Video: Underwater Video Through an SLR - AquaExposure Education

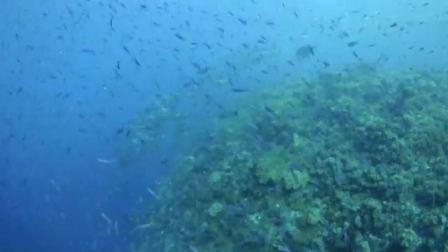I'm not changing the overall exposure of the background by by by aiming
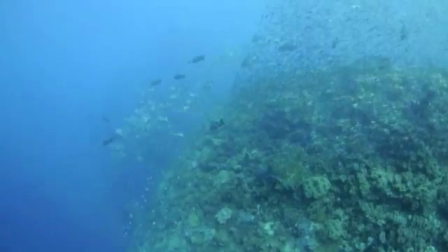towards a lighter source or a darker source By keeping it relatively levelish on the
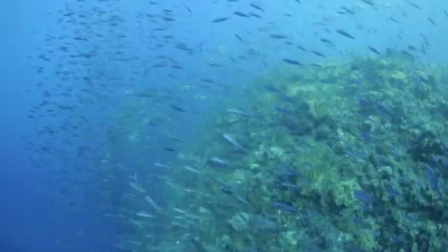same color of background It minimizes the problem now in traditional underwater videography You've got to add some red back to the color because after you go about 15 feet down the whole world appears blue and gray like every diver knows right so we accomplished that by one of two means either a red filter or video lights. One manufacturer, Ike Light, with their DS-161 strobes have come up with a nifty solution. Video lights built into the middle of the strobes. Not a bad idea.
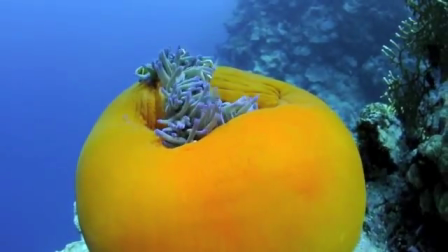If you're close enough, you can add just that little kiss of light that's just right to fill in maybe your own body shadow like in that shot or illuminate the inside of a cave.
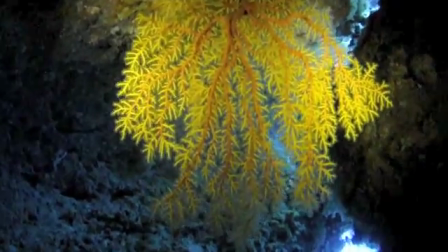Now the trick is in most shots these lights are realistically only effective to about 12 inches maximum.
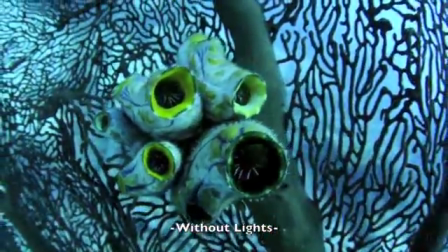Don't try to push it any further than that. Here's a real close-up shot that I used as an example. No lights on this shot and with lights on this shot.
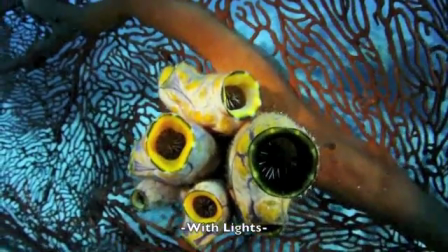Pretty dramatic difference, huh? I think it makes a very nice effect. Okay folks, that should be enough to get you started, I think. If you want to learn from one of my mistakes, When you first start doing this, don't switch back and forth between underwater stills and then underwater video. If you keep switching modes underwater, here's what's going to happen. You're going to find yourself forgetting all the settings, forgetting to change that EV setting that's so essential to creating the right blues. You're just going to kind of get scatterbrained. So my recommendation, your next three, four, five, six dives, just focus on underwater videography. Forget about the stills for just a short while. It's a small sacrifice to pay if you want to really eliminate that learning curve. So that's about all the advice I have for you guys. Feel free to shoot me an email if you have any more questions. And until then, I'm Christopher Guglielmo. You're watching Aqua Exposure Underwater Photography Education.